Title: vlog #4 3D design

it's Xuan here. Today we're gonna talk about 3D design. What is 3D design? Some good and bad examples, and the ultimate principle of 3D design. Okay, let's get into it. 3D means 3 dimensions, and design is using visual communication to solve problems.
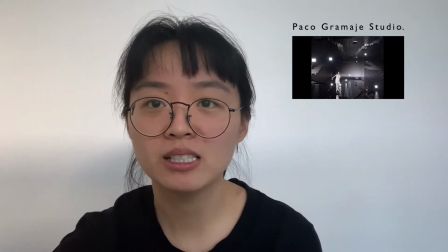33s
Together, 3D designers create 3D dimensional models,
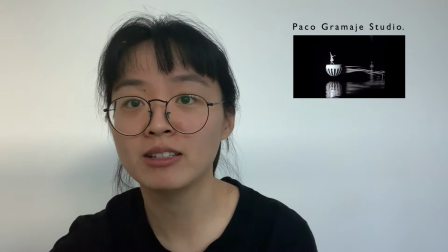38s
animations, and visual effects to be used in various creative projects such as films, video games, and advertising campaigns. You won't doubt whether these are 3D designs. But how about these? The answer is they are all 3D design. You might be confused because your brain tells you that's a flat 2D picture,
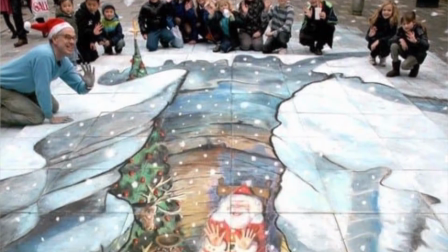65s
but your eyes trick you to feel the depths of the abstract space in the design or artwork.
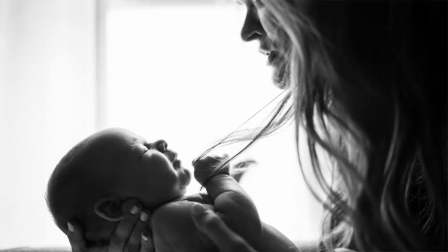71s
This happens for a reason. If we date back to the time when we were first born, we first come with the tactile awareness,
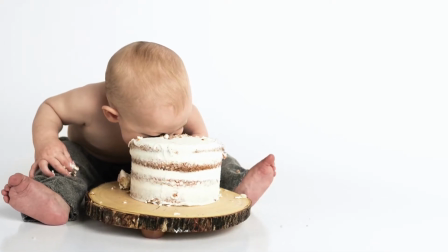79s
which is how you feel through your body, and then smelling, hearing, and tasting come afterwards.
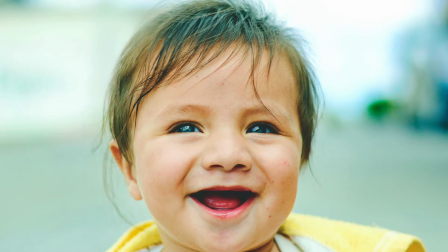86s
Finally, this powerful ability to see things grows and exceeds other sensory inputs, but we still use the sensory tools. That's why our brain gives the different answer from our eyes. Before sharing the examples of 3D design that I like and dislike, I want to say I respect all the 3D designers. They must have spent heaps of time and efforts on their projects, and good or bad is just my personal preference. The first case is Tipple from Robert Yankee. It's now displayed in Auckland Art Gallery.
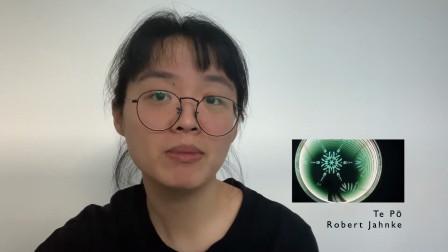125s
Tipple in Te Reo Maori means the perpetual night.
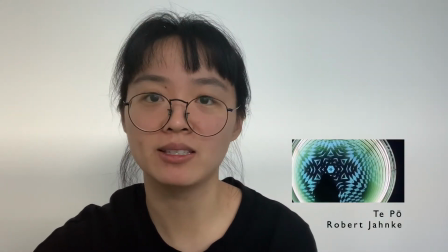128s
Based on the Maori worldview, even though light exists, there are moments of movement in this darkness,
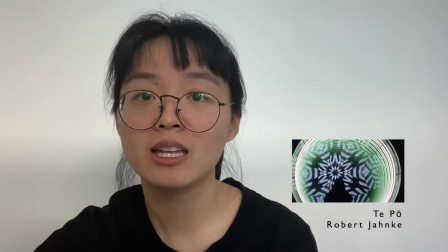135s
and when the light reveals the world, that's the beginning of the restless movement of life.
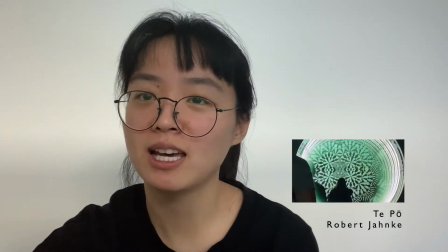141s
His work also reminds me of the kaleidoscope, which I played a lot during childhood,
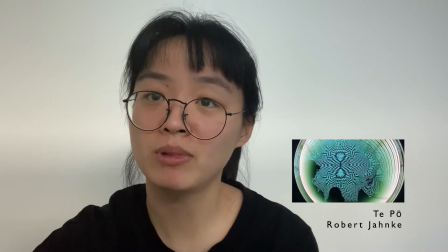146s
but the idea of combining the glass and mirror and the reflection is so smart.
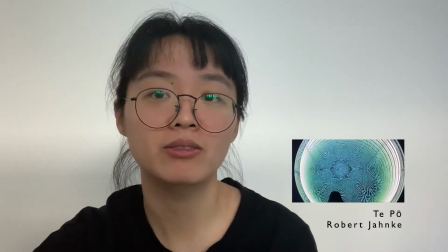152s
It's the repetition of the circle that tricks us to believe there's 10 meters, 50 meters long behind the mirror.
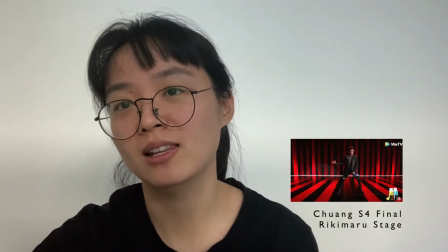160s
The same trick is also used in the stage I love from the Chinese TV show Tron Season 4 final episode.
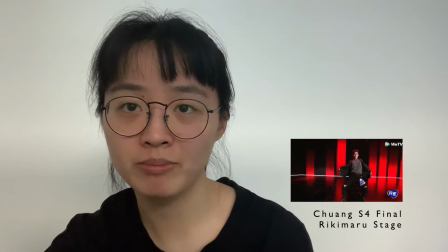168s
The repetitive parallel red blocks spread on the 2 vertical screens.
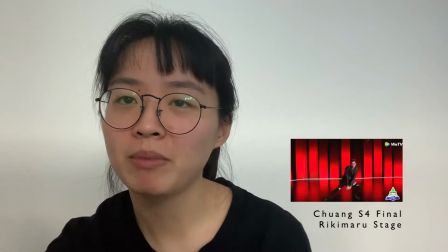174s
With the help of the camera movement, they make the space look infinite in horizontal level.
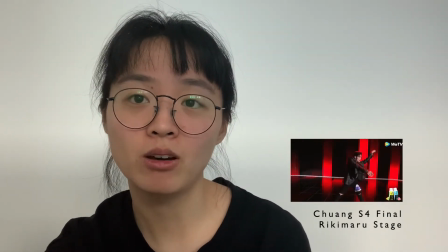180s
And the interesting thing is when we adjust the width of the red blocks and introduce more blackness, the space seems bigger. While from the same TV show there is a stage I don't like.
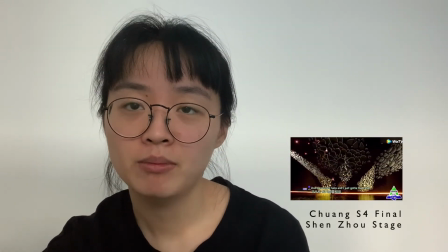192s
The stage includes more 3D modeling in the live scene, but the floating fragments just distract me from the performance.
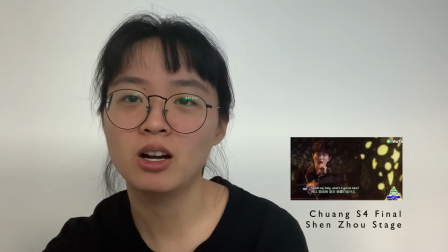200s
Also, the thickness and glassy texture on the models don't fit the vibe of the song very well. The secret is the form of our design object must follow the function of it. For architecture and product design, they have the term
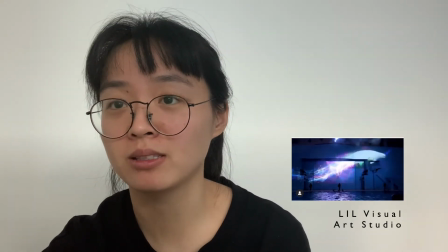219s
ergonomics, which means the design objects must interact compatibly with the user's body.
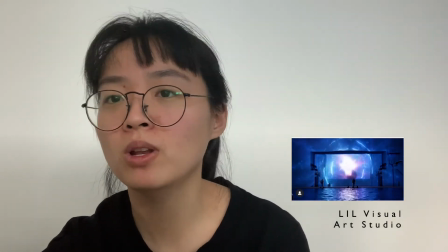224s
In a 3D motion design, it's all about the texture, the color, and the movement.
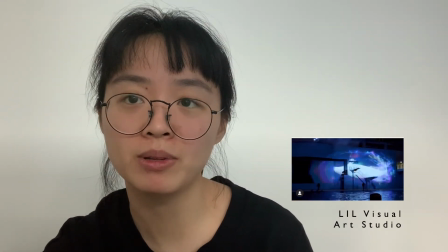230s
These are the primary elements to create the visual composition, and we communicate with the audience through them. Okay, that's it for today's video. I hope you enjoy the topic. Please follow and subscribe. See you next time. Bye!